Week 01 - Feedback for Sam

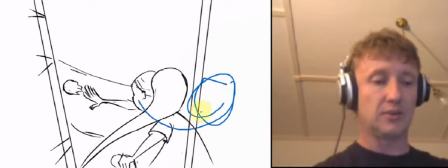(4:05)
So she just goes from here, and then she arcs across, her head kind of spaces across from here, a quick cushion across, and then straight across into that slam motion.
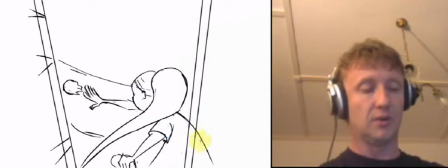(4:16)
So you get a nice arc as well. Either. And also remember, if she's slamming the door,
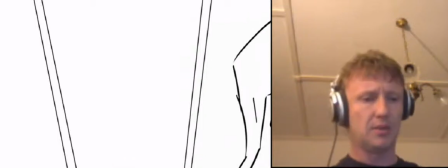(4:27)
you have to think about the mechanics of this slam, because if she's going to be slamming that,
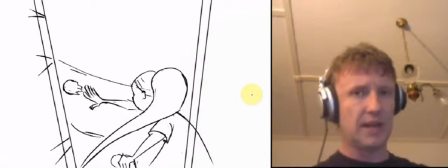(4:34)
and I almost feel that if she's slamming it, she's actually going to be slamming it that way.
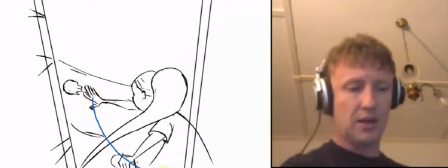(4:40)
So you're going to have this arc coming across the page. This is the following arm, and you're going to get that spacing, that really large spacing across with that strong slam.
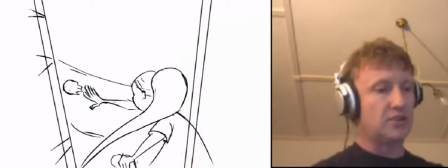(4:52)
But that also means that you have to think about, as she's coming in, that there's going to be something like a door
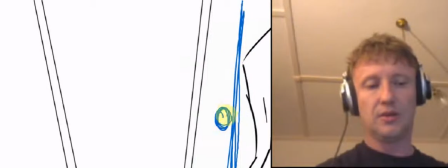(5:02)
here that she comes up behind. So you have your door handle there, you have to think about what's going on with that.
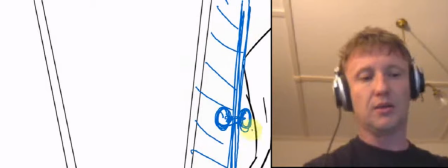(5:09)
So if that's your door semi-ajar across there, that's something she can easily grab and then slam shut afterwards,
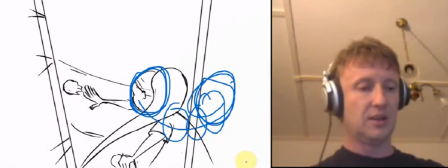(5:18)
so that you need to think about the positioning of that so that she can go through and get that door handle from here to arc around to that door handle there. So that needs to slam that way.
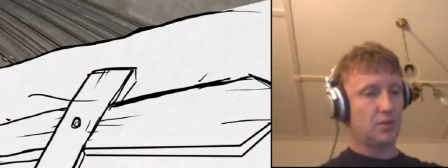(5:34)
So then we go across and we see her walking across to the sword. That's fine.
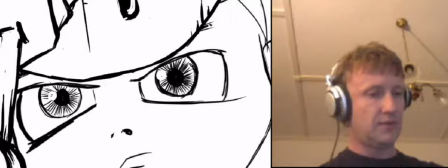(5:41)
And you need to have her either, I think for time's sake, you probably want to,
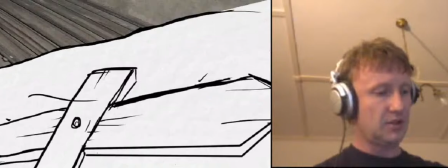(5:50)
in this shot here,
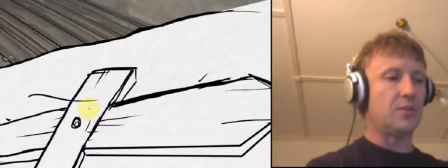(5:54)
perhaps have some indication of her in the shot, so we don't have to have any animation, whether it's just her over here somewhere, either maybe her hands on the side of the bed
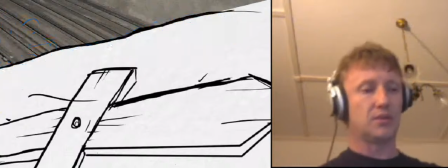(6:09)
and some indication that her body is there, so you don't have to think too much about what's going on here, and then it makes sense.
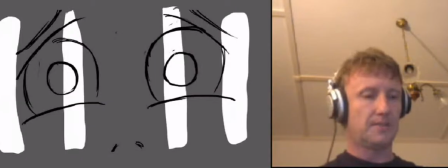(6:17)
She's pulled her mask down, and then I assume this is where we got our colourful sequence here. I got a bit confused, I have to admit, because she's got this almost a feeling like she's lonely inside here, inside her helmet. It almost feels like she needs to have some sort of, I'm getting away from this trauma inside my helmet.
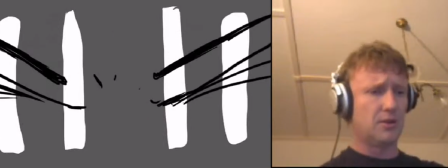(6:36)
And then
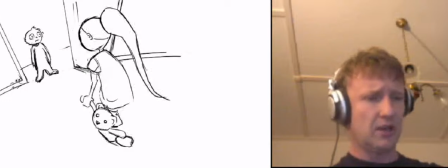(6:41)
but yeah, obviously here it is confusing, visually confusing. The sound needs to pick this up, because we need to be able to ascertain that the brother's interrupting her peaceful world.
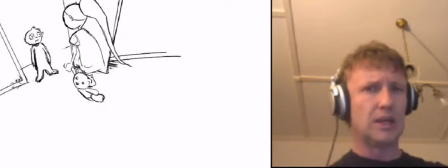(6:54)
And I kind of thought that you'd have a moment here where she goes off into her little la-la land for a while,
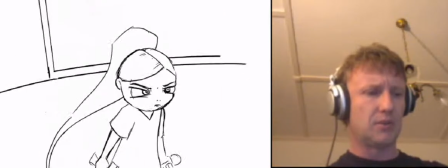(7:01)
and then the boy interrupts it, and then she comes back.
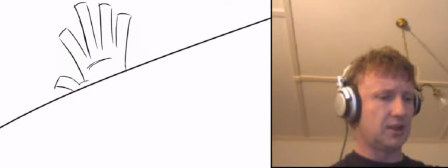(7:06)
So in a way, it would be nice and not that difficult, I think, if she,
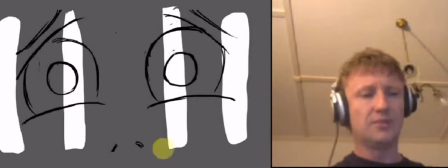(7:15)
in this moment here, started to drift away into her fantasy world a little bit, and then you have this moment where she
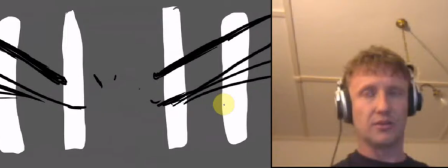(7:26)
snaps out of it, she shuts her eyes, so she might, I don't know, even if it's a single picture, you can get your single picture out here, she can have her kind of drifting off into a colour, almost have the colour filling up her helmet, and then some loud noise,
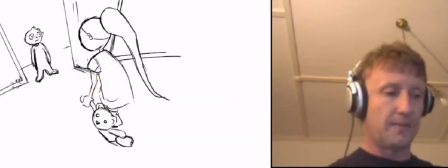(7:41)
and she shuts her eyes in frustration, and off she goes to deal with the little brat. She walks across here, boom, boom, boom, boom, boom, it's fine.
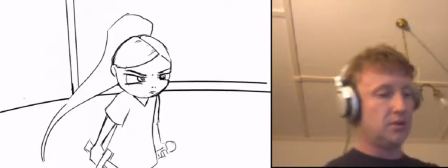(7:53)
And I really don't, whether or not
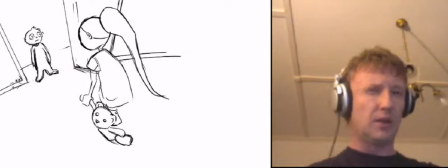(7:58)
she should still be wearing the helmet, I think might be an interesting thing to do here,
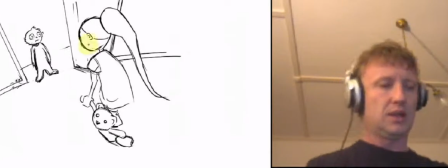(8:04)
because she's got the helmet on, and I think that it may be interesting
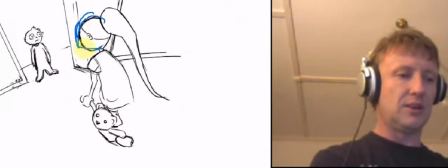(8:09)
to actually see her with her little helmet.